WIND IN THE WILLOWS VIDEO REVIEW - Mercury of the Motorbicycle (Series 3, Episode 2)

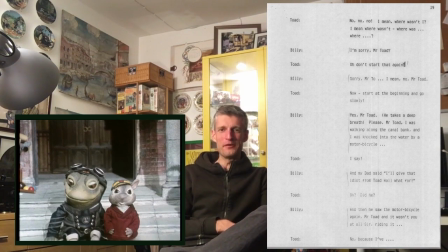764s
Just wonderful, and the fact that it's David Jason dubbing with himself. Yeah, I did ask the
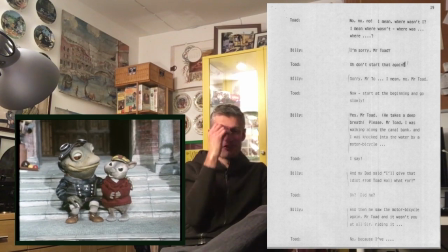773s
directors once, and Brian Truman, did David Jason record the line one after another like that?
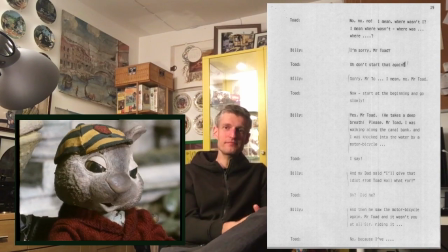778s
And they said pretty much, yeah, unless they're overlapping. But that is so tight and quick there, wonderful.
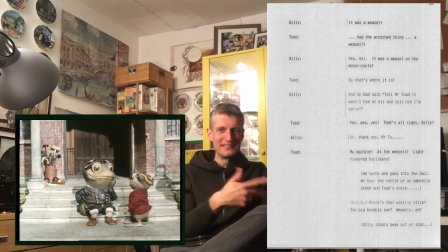784s
Just that pacing.
I'm sorry, Mr. Toad. Sorry, it wasn't you. What wasn't me?
That lovely back and forth he did with himself.
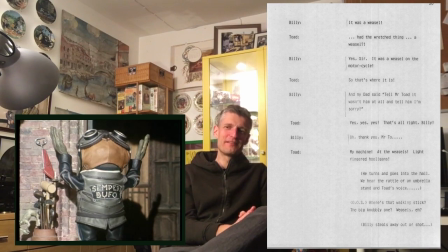798s
Now, the humour of that, I think it's very, it's mature.
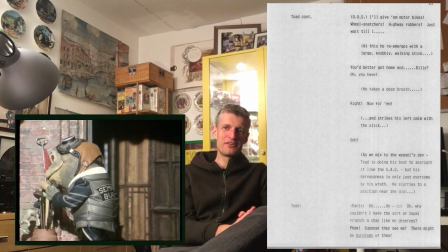804s
It's not infantile humour. It's very good humour. That the idea that the Billy Rabbit, he just wants to say sorry.
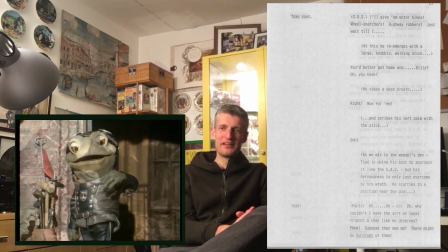810s
He feels very guilty, or his father does, for blaming Toad and being on the bike.
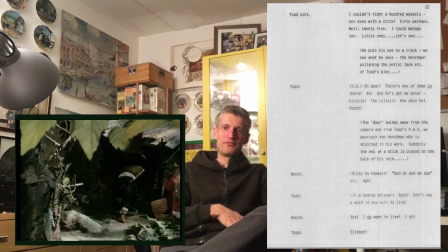816s
And all Toad cares about is where is his bike. He loses interest in that straight away. He says, yes, that's right, Billy, that's done.
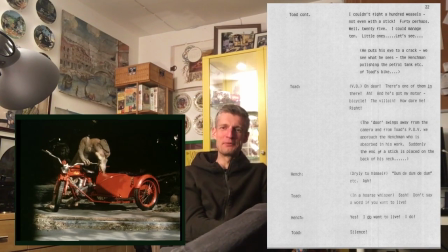822s
He's focusing now on the bike. And of course, Billy still goes off saying, oh, thank you, Mr. Toad, thanks for understanding, Mr. Toad.
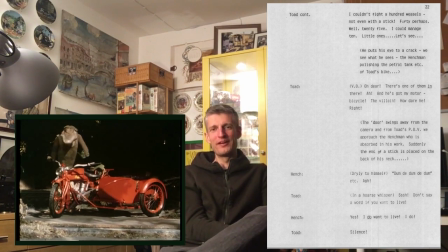827s
And just adding that Mr. Toad to it all the time just emphasises it's pacing, isn't it?
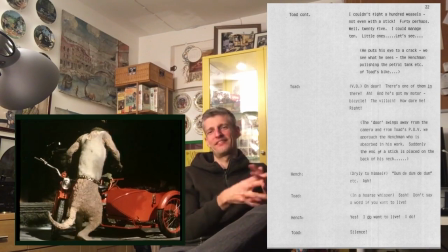833s
It's just lovely.
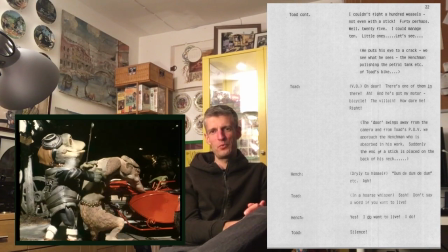838s
So we are at the Weasel's Den.
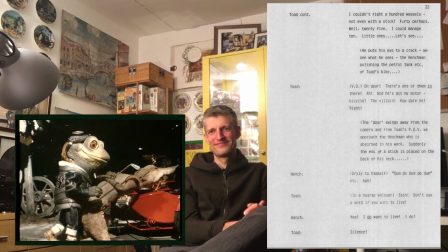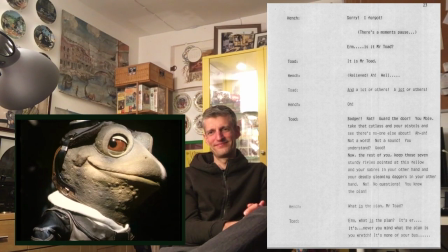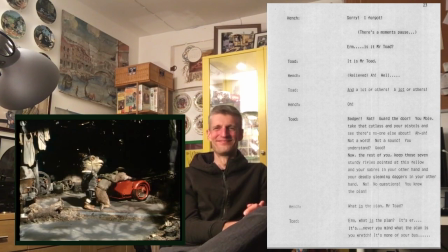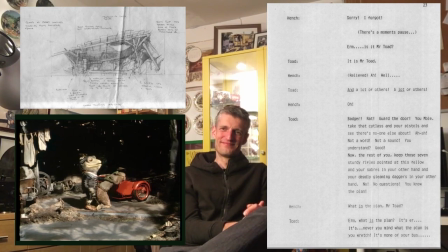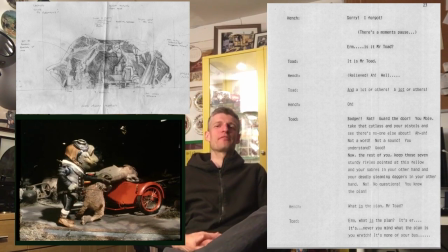880s
Now, this is brave for Toad. I mean, other episodes he's terrified of going into the wildwood, but I guess he's that
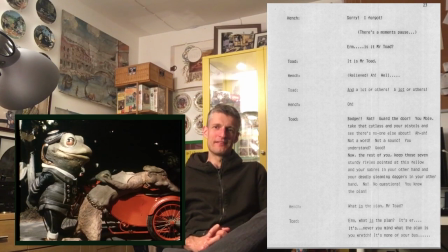889s
desperate to get his bike back and that angry about it that he's made his way there, and he's really shown some bravery here, but not so much intelligence, as we'll see in a moment.
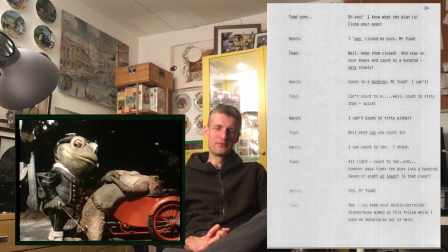902s
So he asks the weasel to count to 100.
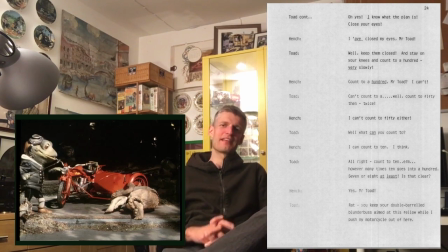908s
Wonderful script writing this, so there we go. Count to 100, so the weasel can't, because he doesn't know how to.
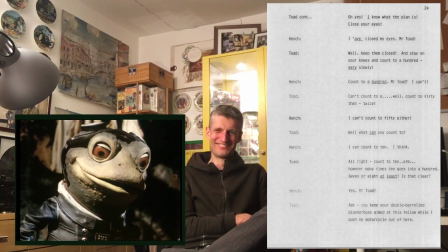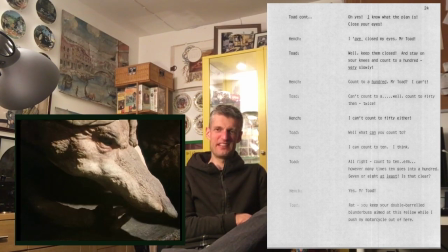923s
He can count to 10, there we go. He thinks he can, and then Toad
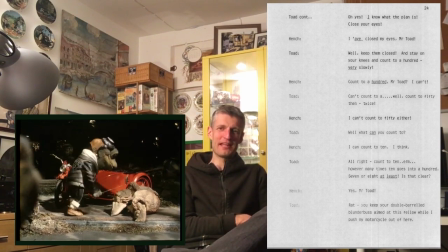930s
proves he's, there we go, proves he's just as stupid.
So you can't count to 10, however many times 10 goes into 100.
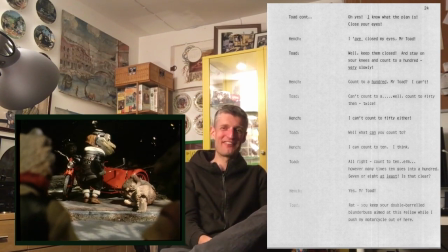935s Must be 7 or 8 at least.
That's wonderful.
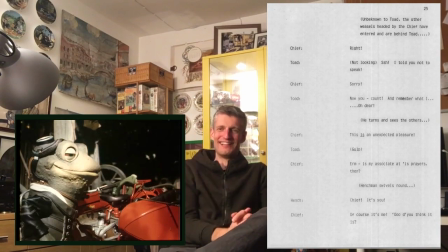940s
So the weasel shows how stupid he is, but Toad's just as stupid. Or just as uneducated.
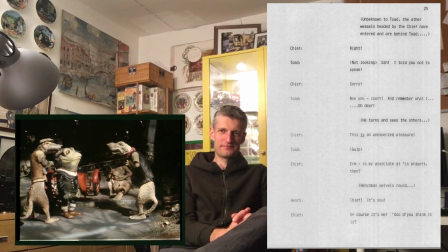951s
So this is Toad getting a bit... Notice the gulp there.
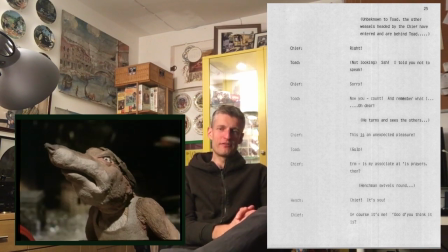956s
You know, and Toad, he is arguably the most expressive of all the characters, and yet he's still fairly limited.
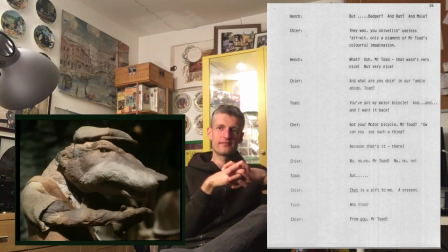963s
He's just got the cheekbones that go up and down like that. You've got the eyes, and looking at him here, they've made him look worried.
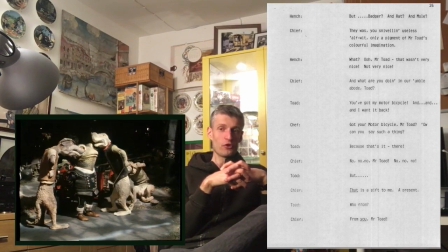970s
They've made him look a bit not as confident as before, and it's a real skill, that.
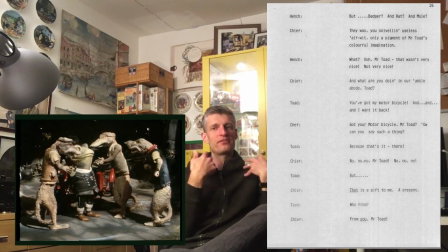975s
And that's often it's not just the expression; it's the stillness, it's those pauses and the timing between them.
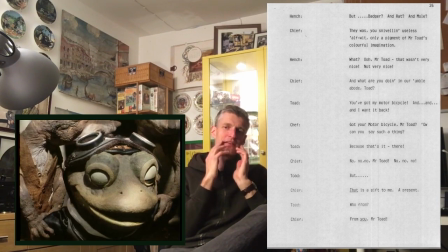984s
But it is expression as well. I mean, the shape of the mouth there, adding tears there, of course.
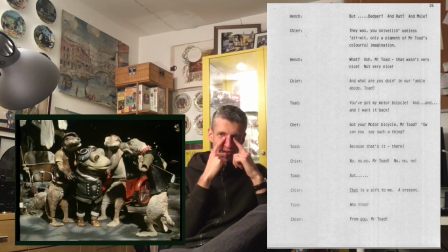995s
Sometimes I think tears are a little bit overdone though. You know, watering of the eyes perhaps, that can work, just a slight watering, but actually running down,
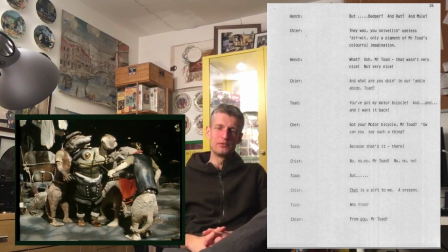1005s
it's, not as believable. But well done, of course.
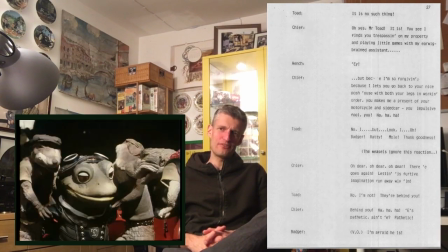1010s
I do love these close-ups because you just see the textures of those puppets.